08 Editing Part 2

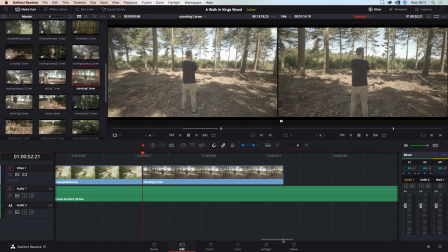[11:54]
kind of establishing point of that area now we can go out and see where we are in the edit and see
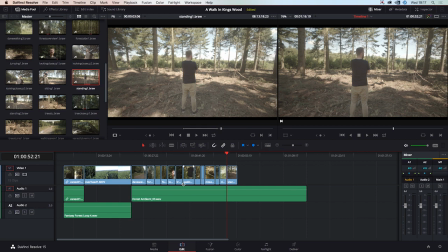[11:59]
you know we've still got a little bit left to use all the track if that's what we want to do or we can just fade it out we'll see how we go
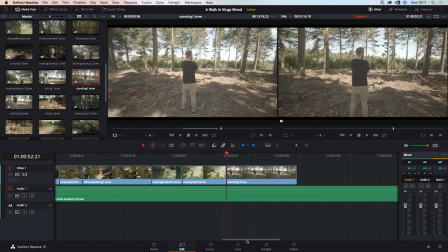[12:05]
okay so then we can have him a
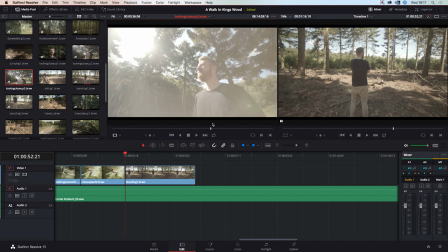[12:13]
close-up of him looking about so this is kind of to emulate that's where he's standing this is where our wide shots kind of taking us around the other side
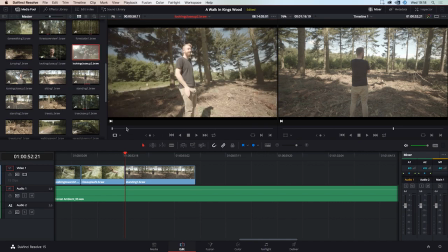[12:22]
that's not a bad shot is this one there is there much more in it not
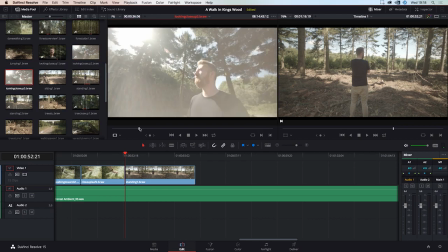[12:31]
really I think I think I actually prefer this one so we could take it just just before he tilts his head up as if he's in awe of the nature in point set and then we'll put our
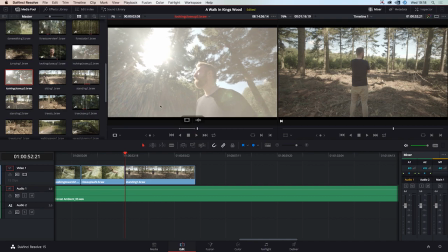[12:47]
point there fantastic that's that is a lot of flair normally most footage you shoot you don't really want this much but I quite like for what it is and we can also tidy this up a little bit in the grade and take take some of this away so we'll stick that in there
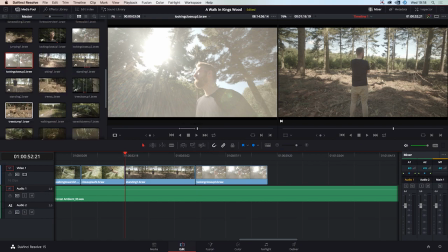[13:02]
and then I think we will put some of him sitting I've got this and he throws a stick at
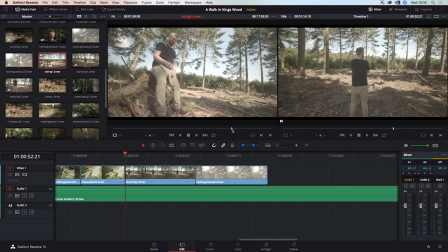[13:15]
me I think yeah which doesn't doesn't really look that impressive I think the second one's closer to the camera so we could use the second one maybe the clip of him tossing it kind
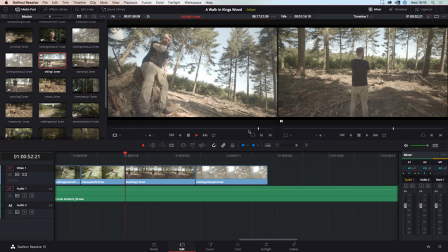[13:28]
of looks looks okay throwing the stick I like the throwing of the sticks I'm gonna set my out point doesn't need to be in any particular order in points night points so that's where we want to end now put the in point just as he's about to throw in point set there we
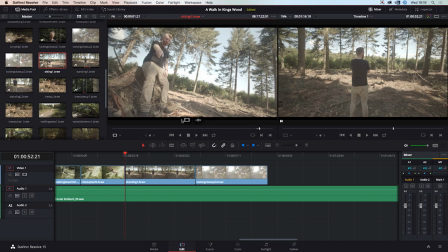[13:45]
go that's quite simple and we'll drag that into the timeline and
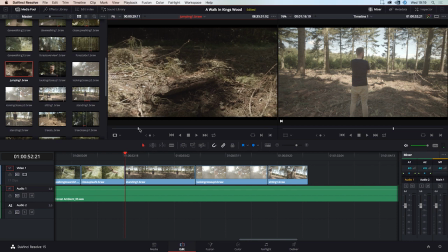[13:50]
what else do we have around this area we have a jumping shot but it's not very exciting we were hoping that more dirt would fly up in the air or something but it's not but i mean it's quite playful so that could be we could use it in point
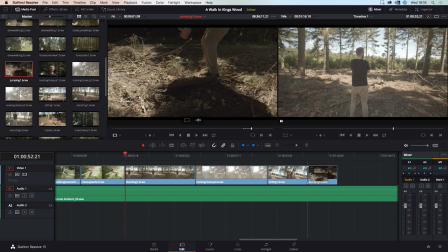[14:08]
out point just a little clip of him jumping i think we should check where the music's at because you know some of these things might go quite well
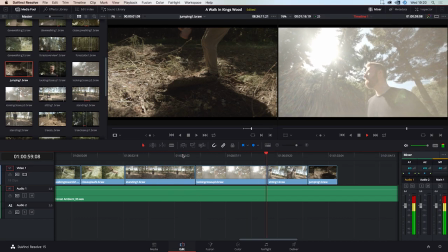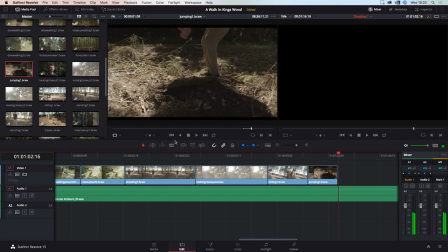[14:27]
which is fantastic works very well okay so we have some tree stumps that kind of set the mood for that but i think we get
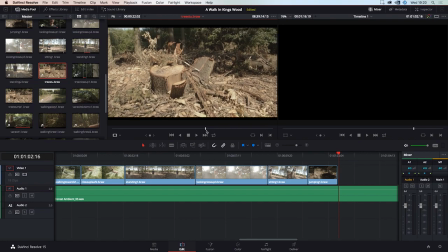[14:38]
the idea of um where he is now uh let's see how much space
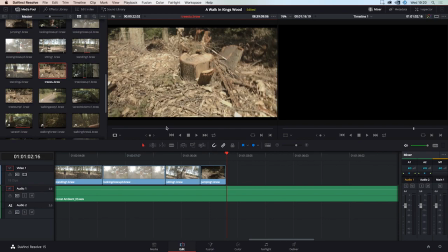[14:43]
we have we can stick we stick this one in just tree stump without dave set my in point set my out point there where it's less shaky
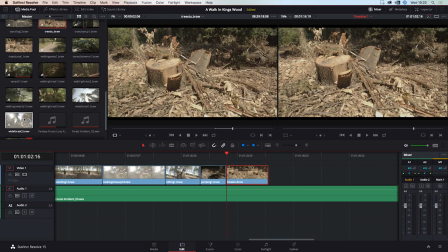[14:58]
and we still have some we have a wide forest as well which would be quite nice
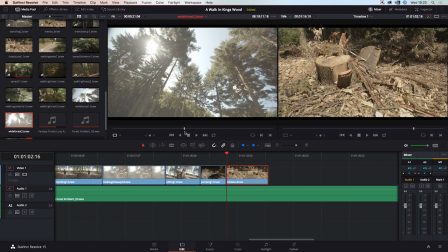[15:07]
possibly just a little clip of it let's
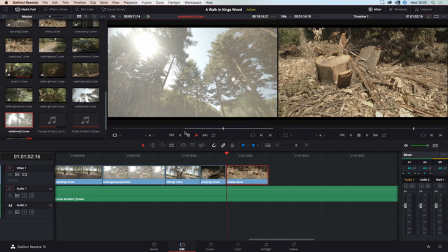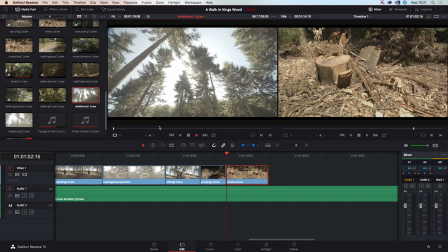[15:18]
have a look at the other one see what that's like use l to speed it up a little bit so we can skip through it
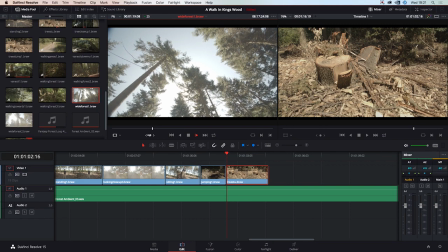[15:25]
yeah that's more of a rotation I like that rotation so let's put our in point
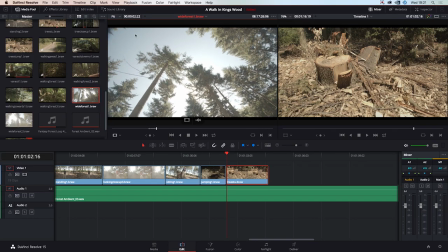[15:32]
and our out point there you'll also notice that this lens is vignetting quite a lot because it is so wide that it's it's not really covering the whole sensor see
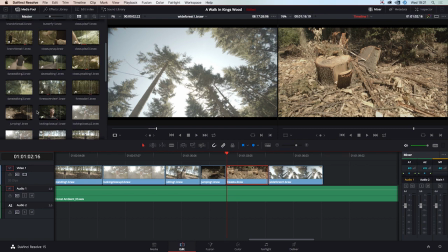[15:50]
what else we haven't used so